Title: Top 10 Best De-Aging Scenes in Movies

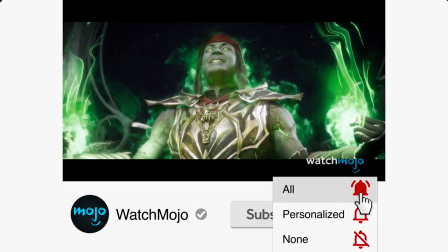8:17 You have the option to be notified for occasional videos or all of them. If you're on your phone, make sure you go into your settings and switch on notifications.
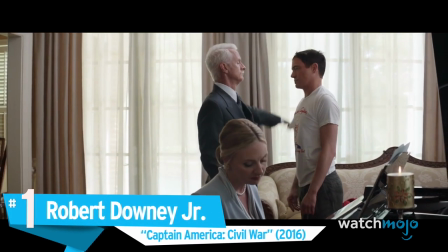8:26 Number 1. Robert Downey Jr. Captain America Civil War.
Do me a favor, try not to burn the house down before Monday.
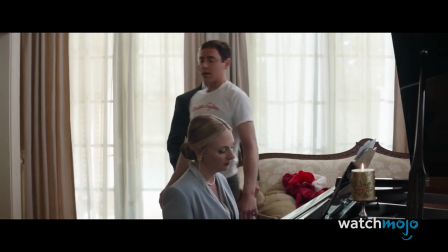8:33 Okay, so it's Monday. That is good to know. I will plan my toga party accordingly.
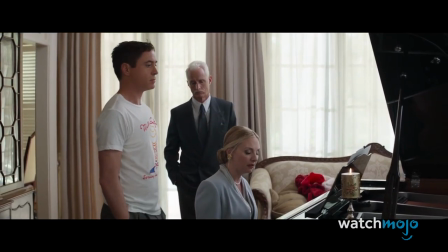8:38 Captain America Civil War de-ages Robert Downey Jr. for a one-shot scene that reimagines Tony Stark's last moments with his parents.
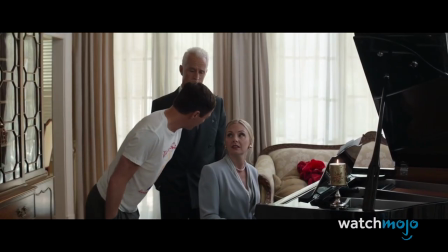8:45 With no cuts and an extended close-up on the young Stark's face, the de-aging effect is presented front and center throughout the sequence.
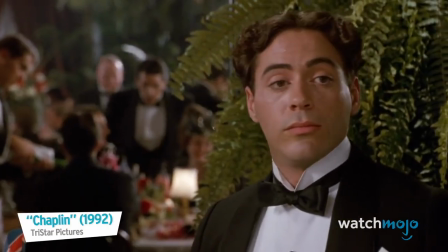8:52 While Downey Jr. does resemble his early 90s self, the scene's context within the film,
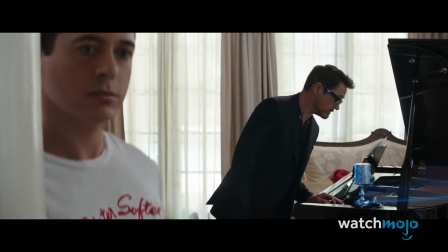8:57 that Tony himself created this therapeutic flashback as a demonstration of Stark Industries' capabilities, greatly enhances the credibility of the moment.
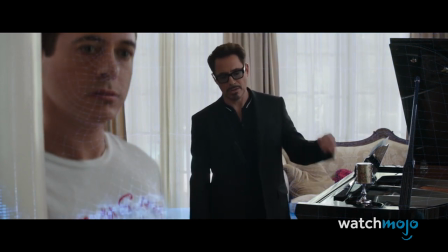9:05 Removed from contacts, Civil War's scene serves as one of the best showcases of the potential of de-aging.
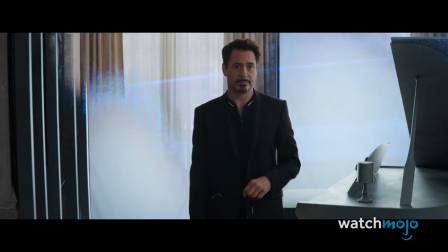9:11 Plus $611 million for my little therapeutic experiment. No one in their right mind would have ever funded it.
In the intros, today we're turning back time, literally, and I just want to be like, TURN BACK TIME! I can't be sure. It doesn't matter. Tell me you watch Will and Grace. You know what I'm doing? Okay, good. You laughed at me in my intro. You think that like one day they'll come up with some tech where they can like de-age you in person? Trippy. Alright, so tell us which de-aging scene you think is the best in the comments. Or come tell me on my YouTube channel or on Twitter or Instagram at Rebecca Brayton. Also please watch this other video.